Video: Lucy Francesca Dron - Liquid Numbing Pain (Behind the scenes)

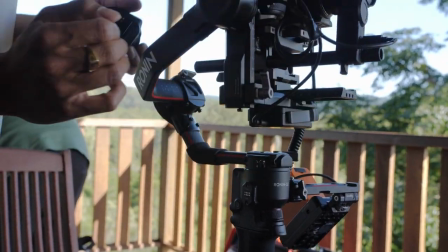(0:02)
We drove out to Mulaney to film a music video for Lucy Francesca Duran, Liquid Numbing Paint.
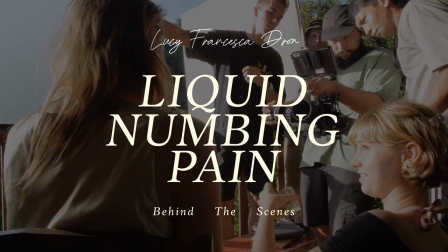So this song, I wrote it when I was 19 after a really intense breakup and relationship. It just helped me get through it and then performing it really affected other people and they would always come up to me saying they were crying. The first time I heard Liquid Numbing Paint, all of us were just like, oh, we want to be a part of that.
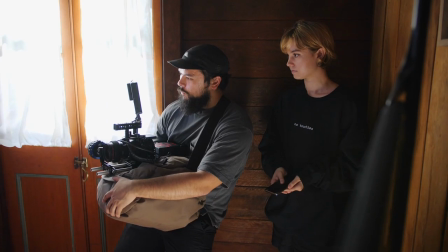(0:31)
I like played it for Jono and I was like, we gotta, we gotta do this. This now is the third music video where I've directed and he's been my DOP. It just like flows. There's moments where I swear to God we just mind link.
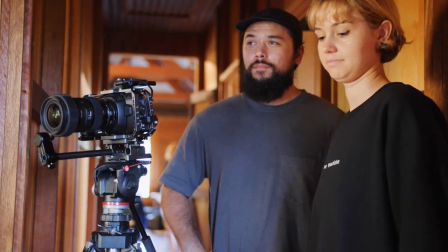(0:43)
Phoebe and I were already sort of like at a point where we could trust each other.
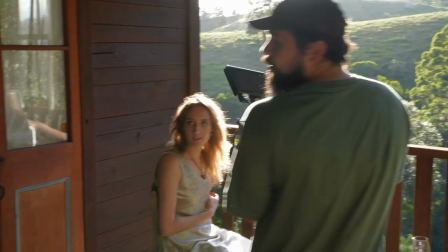(0:49)
Lucy was fantastic, always keen to get that final shot, whatever it was we needed.
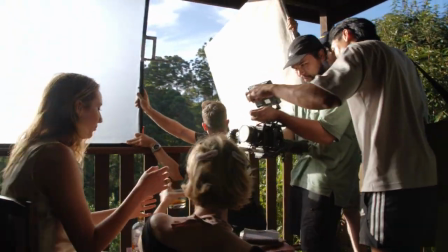(0:54)
We kept pushing her, we kept wanting her to get a little bit crazier, a little bit more sort of involved.
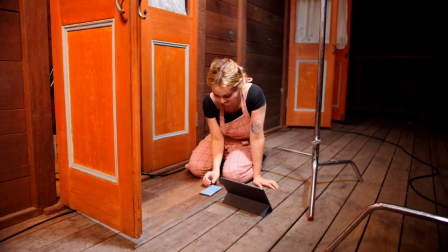(1:00)
I think she's quite a perfectionist of sorts and so to get it right really matters and I think she understood that that was part of the process.
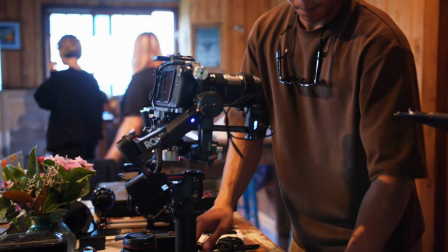(1:06)
Everyone was like on board and instant with each other. I think it was very harmonious experience. Good pre-prod makes a good production and that's what I thought happened in this shoot.
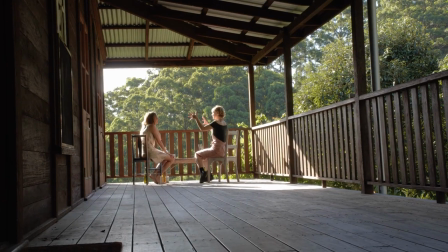(1:15)
This was an idea that Lucy was handing to the both of us to bring to life and that's why it was so essential I think to have him there throughout pre-production. This wasn't just my idea this was something that both of us had to interpret for Lucy. When I started Imagining the video,
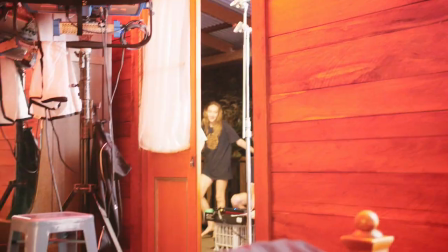(1:29)
I always loved the idea of red lighting being involved with it and that kind of coming in as the song gets more
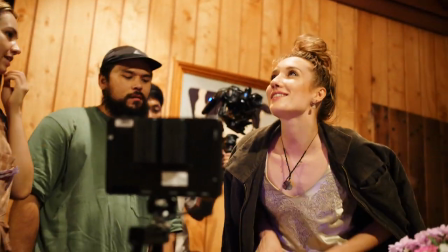(1:35)
emotional Having Lucy be so aware of what she wanted allowed us to really come in with the shots and be like,
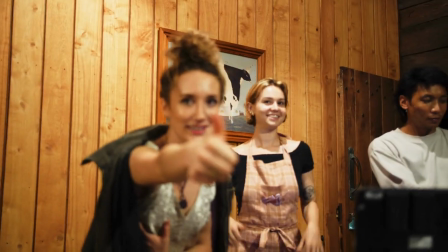(1:40)
okay This is how we're looking and we can make some adjustments to make sure that you're happy with this as well The bedroom scene,
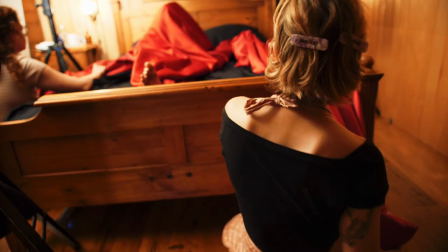(1:46)
we had this shot where I like fall back and the fabric falls off me that turned out perfectly And then the lighting was just perfect One of the ideas and vision for this music video was a bedroom sequence that had heaps of crescendos in her like a motive state or a very sort of like hollow and sorrowful moment.
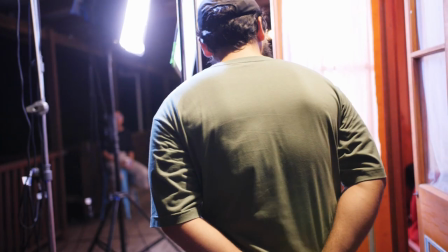(2:03)
We wanted choreographed lighting that could support that and the only way to do that is getting a DMX controller.
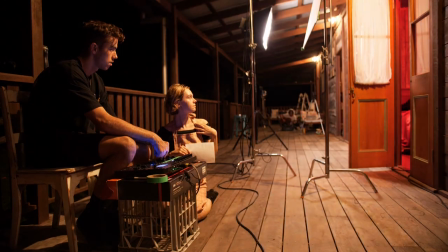(2:09)
This DMX controller had access to the house lights, the two sky panels that we had and the Titan tubes that we were using as well.
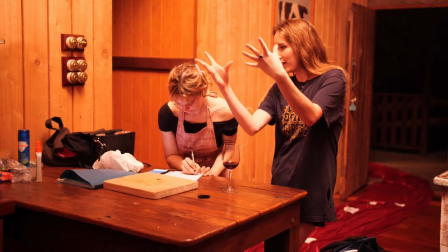(2:15)
Me and Lucy had workshopped down to the exact moment when all those lights were happening so that we knew exactly what we wanted. But to have Bo on the desk, you're just like, hey, actually, can I just add one more flash? And you're like, yeah, done. Just tell me when, just shout it out, and I'll do it.
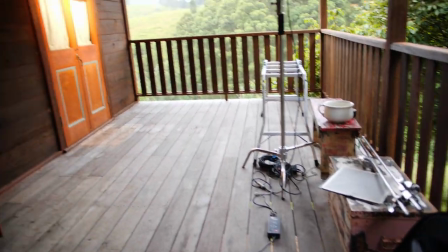(2:27)
Having a lighting team makes such a difference on any set. You can feed off that momentum really well. It made me focus more on the job as the GOP. It was easy to sort of be creative on the spot. So we had a Blackmagic 6K on a handheld rig and then a Blackmagic 4K on a gimbal rig.
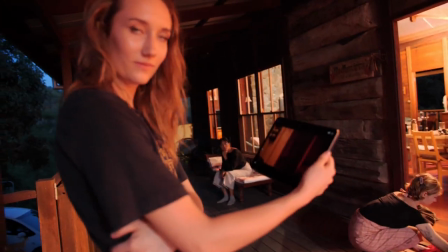(2:41)
Those two cameras cut really well with each other, and they produced a very cinematic quality without blowing your budget completely. It's a true sort of indie filmmaking tool. I think that you can do a lot of stuff on a very frugal budget. There are things that you need to know what you're doing if you're doing it frugally.
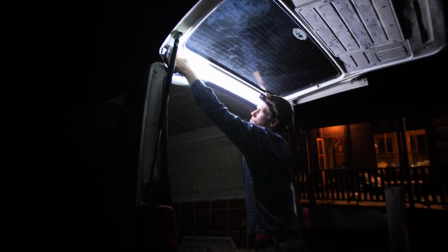(2:58)
It seems so easy as well, just being like, yeah, strapping a light to the back of the car and we'll just ride all the way up. And when we were doing that the first time around, it was looking fantastic. But the car did not like that, so we went for the classics just like walking backwards.
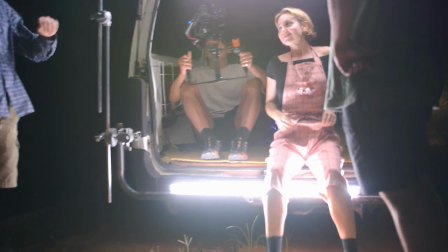(3:13)
We really just kind of flowed through every mishap. It was just like, ah, this isn't working, but we're all calm, recollected, and we're just going to keep going.
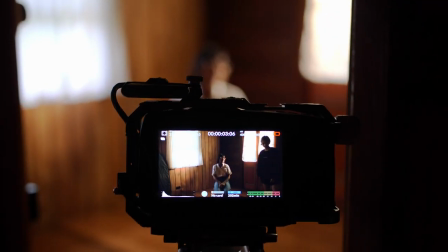(3:20)
Being able to combine like a holiday getaway in Mulaney with shooting a music video, it was just hitting all the dopamine in my brain.
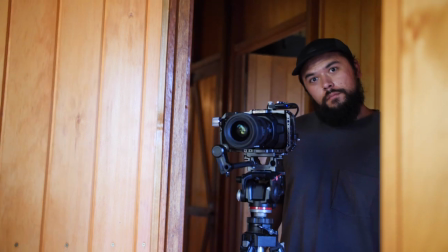(3:27)
It was very, very satisfying, and I think I enjoy having that balance of work and play. This is Belltree Ridge.
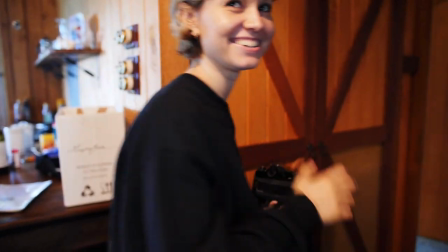(3:33)
It very much had the same characteristics that Lucy envisioned. We're looking for that dark wood look as well as just the many rooms that we can kind of navigate through.
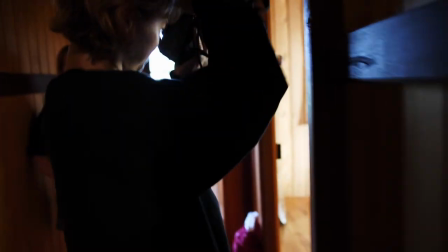(3:41)
We usually go through Lucy's journey. We're going through the different areas around the house as well.
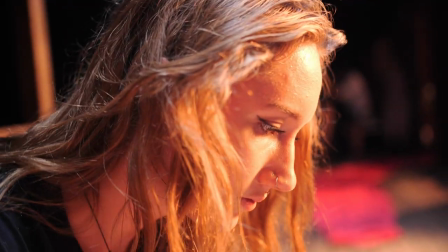(3:45)
I think there's a merge between the very physical representations of depression with how scattered and disarrayed the house is and how disarrayed Lucy is.
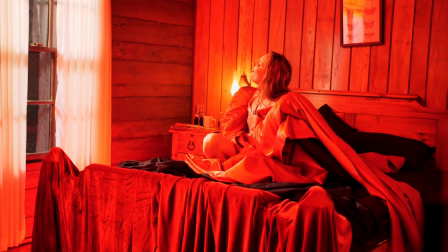(3:53)
And also this kind of conceptual linking with this red fabric that comes around and that engulfs her and that holds her all together.
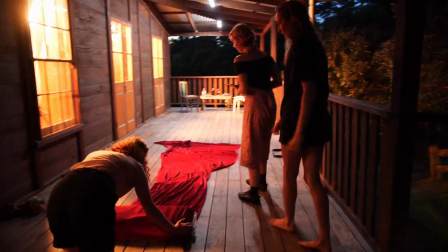(3:59)
It kind of became a linking factor between everywhere we're going through the house and through the scenes.
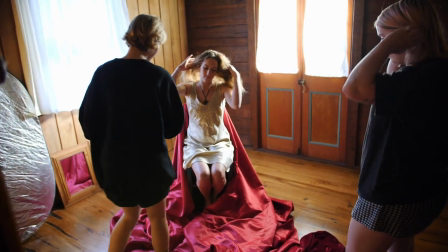(4:05)
Kind of like the fabric itself is pulling Lucy along on this journey. I feel like my internal world is like coming out.